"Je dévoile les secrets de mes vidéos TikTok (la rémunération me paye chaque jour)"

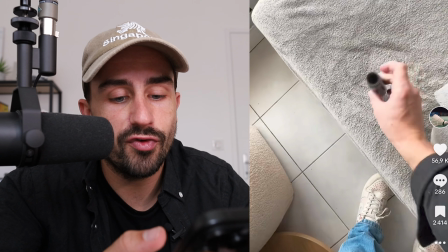donc là vous voyez ce que je fais je dis, ah peut-être pas sur le plaid quand même je le tente, faut faire attention avec ça parce que si vous en faites trop c'est vraiment le risque,
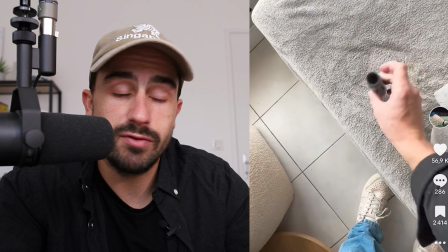c'est capital ce que je vais vous dire sérieusement, si vous en faites trop, vous allez passer en second degré pour tout le monde, c'est à dire que tout le monde va capter tout le monde va se dire,
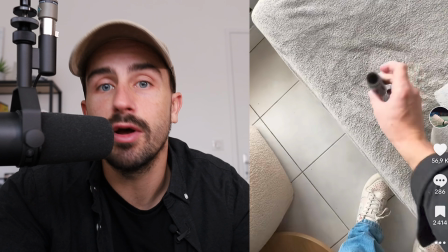bah ah oui d'accord ok il se fout de nous il dit pas sur le plaid, on a capté, c'est du foutage de gueule donc faut être très méticuleux avec vos blagues, faut pas que,
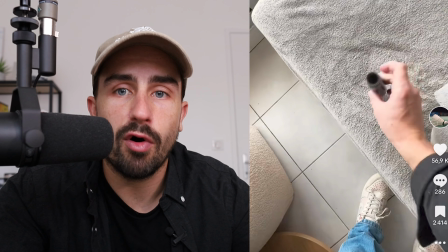si c'est un conte d'humour, là c'est un conte d'humour mais j'ai d'autres contes sérieux, peu importe le thème en fonction de votre objectif, faut pas vous cramer, faut toujours penser à ce qu'ils puissent bien réagir,
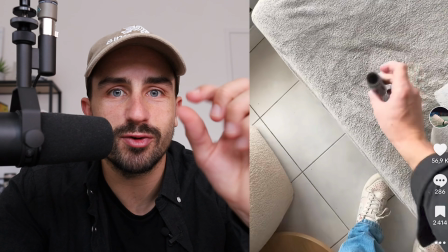moi mon but c'est que les gens premier degré et second degré se confrontent qu'on sache pas vraiment si je suis sérieux, pas sérieux c'est fait exprès le plaid, pas fait exprès,
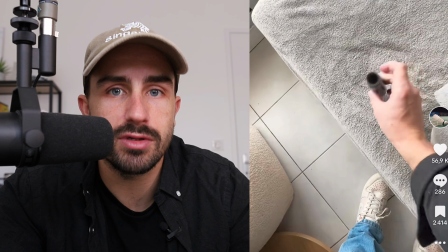c'est ça qui va faire que le tiktok buzz, donc faut pas trop que je fasse de blagues,
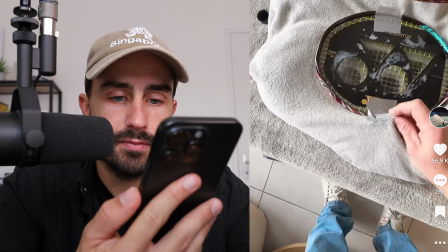faut que ça reste crédible en fait Je vais te montrer le résultat Une fois que j'enlève Vous voyez je reste pas sur le plaid,
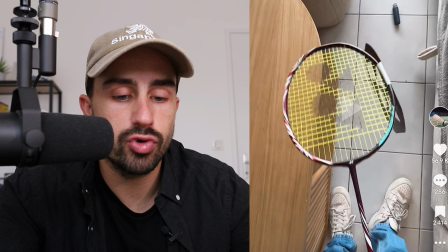le plaid il est à droite Je le montre pas trop, parce que je veux faire genre Que je suis fier de ma raquette Mais je suis pas en train d'essayer de leur montrer
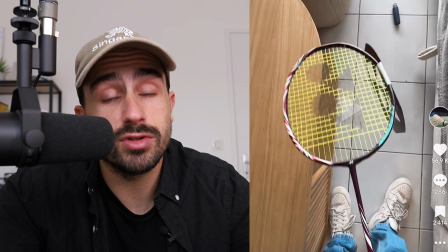Le plaid à droite que j'ai fait exprès De le tâcher,
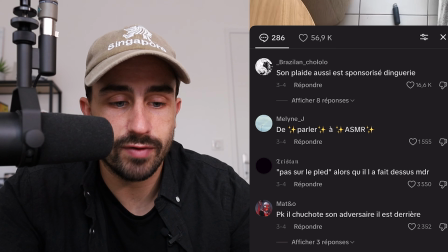donc c'est hyper important Et dans les commentaires Quand on va dedans, à mon avis ils sont tous tombés dessus Moi après je regarde le lendemain et le surlendemain, je me dis alors Est-ce que les gens sont tombés dans mon panneau Souvent je vois les vues donc je me dis oui Il est marqué son plaid aussi est sponsorisé, dinguerie 16 000 likes,
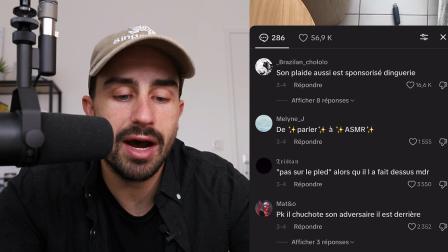donc ça veut dire qu'il y en a 16 000 qui se tapent des barres avec ce commentaire deuxième chose, top commentaire de parler à ASMR il y a un mec carrément il a dit ma stratégie à haute voix,
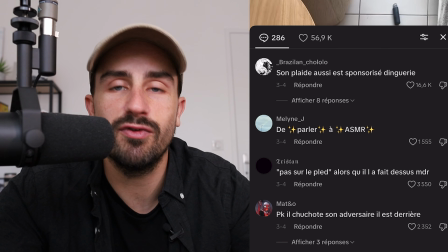il a dit il est passé de parler à ASMR et ça il a grave kiffé il y en a 1500 qui ont kiffé aussi ma blague où j'avais peur qu'elle me crame,
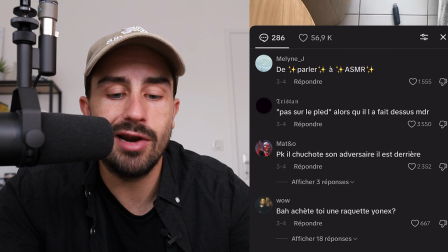elle est passée nickel pas sur le plaid alors qu'il le fait dessus MDR,
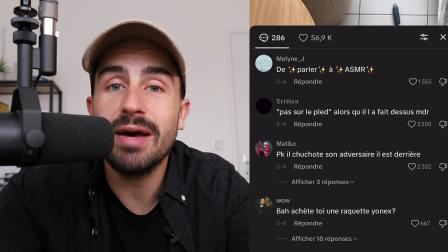3500 likes vous voyez à quel point les gens sont hyper manipulables sur TikTok, c'est pour ça que je m'étais toujours dit,
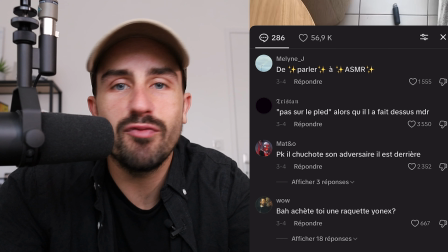je ferais du second degré sur TikTok, j'en fais nulle part ailleurs vous m'avez pas vu faire une chaîne YouTube de marketing sur le second degré,
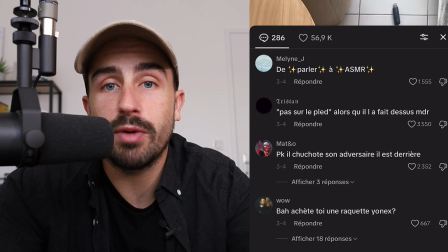pourtant j'en ai des blagues à faire où je pourrais me triper mais je le ferais pas, ça perce pas pareil les gens sur YouTube c'est un public plus éduqué, enfin on cherche des vidéos éducatives ou on cherche des vidéos où on peut se poser longtemps c'est pas pareil,
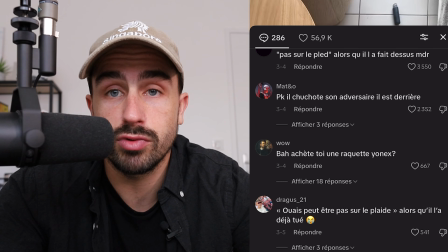le public TikTok il réagit mais d'une force, donc c'est pour ça que c'est amusant de faire ça et parce qu'en plus on est payé donc moi je prends, donc il y en a d'autres qui ont commenté ouais peut-être pas sur le plaid alors qu'il l'a
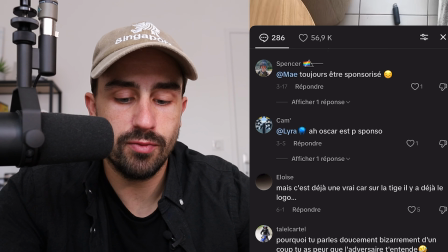déjà tué il a quand même dit oh non peut-être pas sur le plaid bon vous voyez plein de gens tombent dans mes pièges donc ça c'est une vidéo de toute façon qui a été réussie je vais vous parler que des vidéos qui sont réussies aujourd'hui
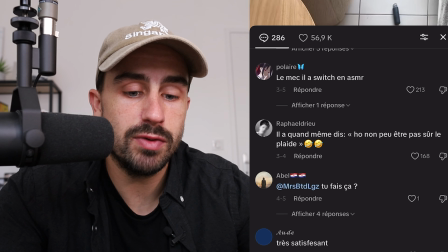et donc moi ça me donne des indications pour la suite je me dis ok cette phrase a marché,
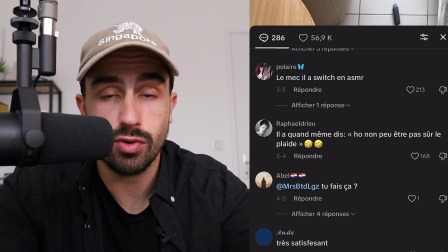ce contexte a marché ça rentre dans ma tête voire je l'écris sur un fichier et je vais le ressortir pour mes prochains tiktok,
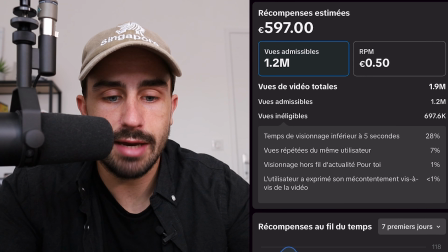mes prochains brouillons comprenez bien que ça ok m'a rapporté 600 euros et j'ai pris 5-10 minutes à la faire maximum réellement maximum, juste pour que vous compreniez mes bêtises elles sont là
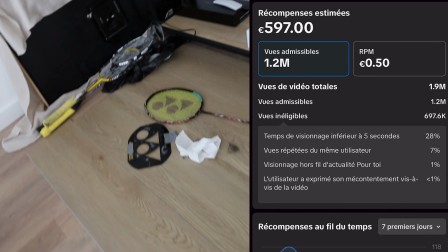Je vous parlerai plus tard de mes autres stratégies. Pour tâcher le sol, c'est un délire. Et j'ai juste à filmer ici.
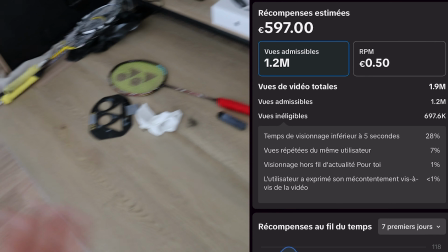Je filme mes raquettes et je fais mes TikTok. Cet endroit, ce carré me rapporte beaucoup de sous. Et il faut aussi être persévérant.
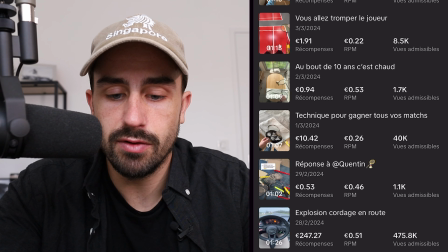C'est-à-dire, regardez, j'ai des vidéos là, 40 000 vues admissibles, 10 euros.
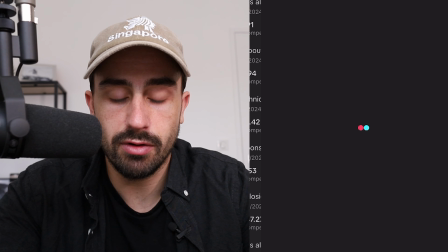Pourtant, j'ai dû passer le même temps, j'ai essayé la même chose. Mais on peut voir que là, ça n'a pas pris.
J'ai trouvé une astuce de triche en badminton.
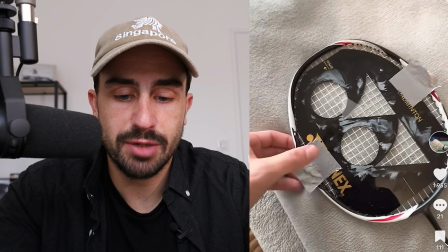Je le ferai tout le temps.
Ce qui n'a pas marché, par exemple, dans celui-ci, c'est que je vais trop vite au début.
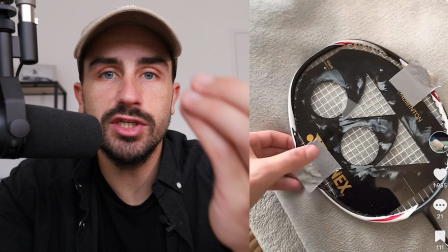Je parle trop vite et il n'y a rien qui illustre l'image. souvent l'erreur que vous faites c'est que votre visuel ne correspond pas à ce que vous dites encore pire votre visuel ne bouge pas il se passe rien
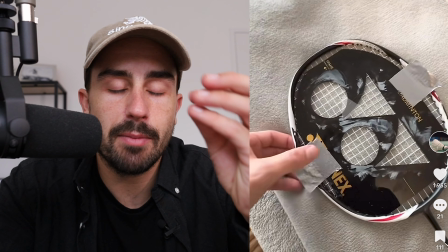soit vous mettez un texte soit vous parlez mais ce qui est important c'est que votre bouche
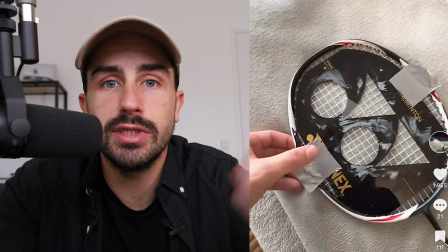dise quelque chose il faut qu'il y ait de la voix souvent votre voix c'est mieux que d'utiliser une voix d'IA ou une synthèse vocale parce qu'on peut mettre plus d'émotions
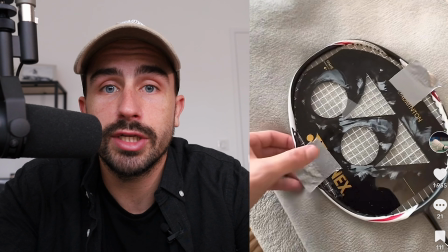dans la voix imaginez si je disais avec la synthèse vocale j'ai découvert une astuce de triche en badminton ça va faire ça c'est monotone sans émotions c'est compliqué alors que quand moi je dis les gars j'ai trouvé une astuce de triche en badminton
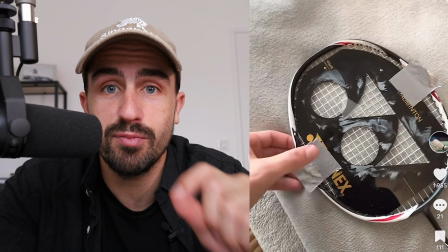c'est pas la même chose, et puis je peux même chuchoter vous voyez que le chuchotement marche très bien, il fait beaucoup de vues en synthèse vocale ou voix d'IA je m'enlève tout ça,
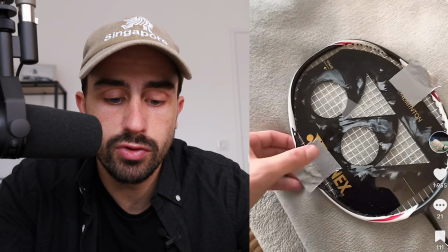donc je vous le recommande vraiment pas là, pourquoi TikTok marche pas alors que c'est le même concept que l'autre, c'est parce que au début je pense que je suis pas en train de colorier donc l'effet visuel,
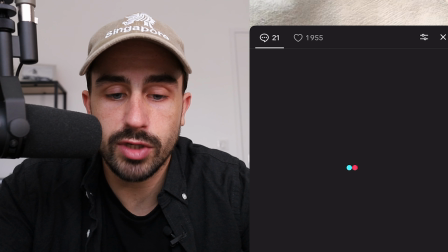le premier effet visuel il est pas bon, en tout cas il a moins interpellé donc il y a des gens qui tombent dans le piège, mais voilà, rip la couverture etc,
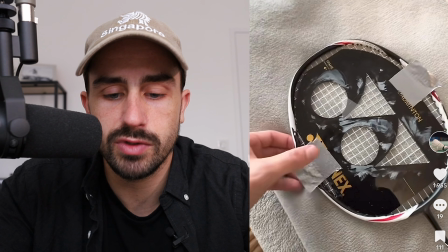mais ça fait un moins grand effet le top commentaire est à 100 likes alors que l'autre c'était 15 000 je crois ou 16 000 donc la vidéo s'envole moins, donc c'est pas que TikTok m'a moins mis en avant ou quoi.
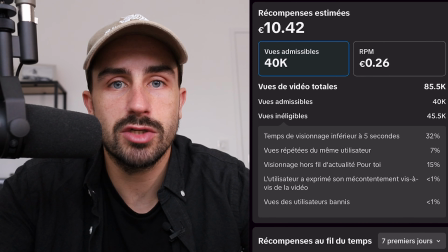Il faut se remettre en question tout le temps.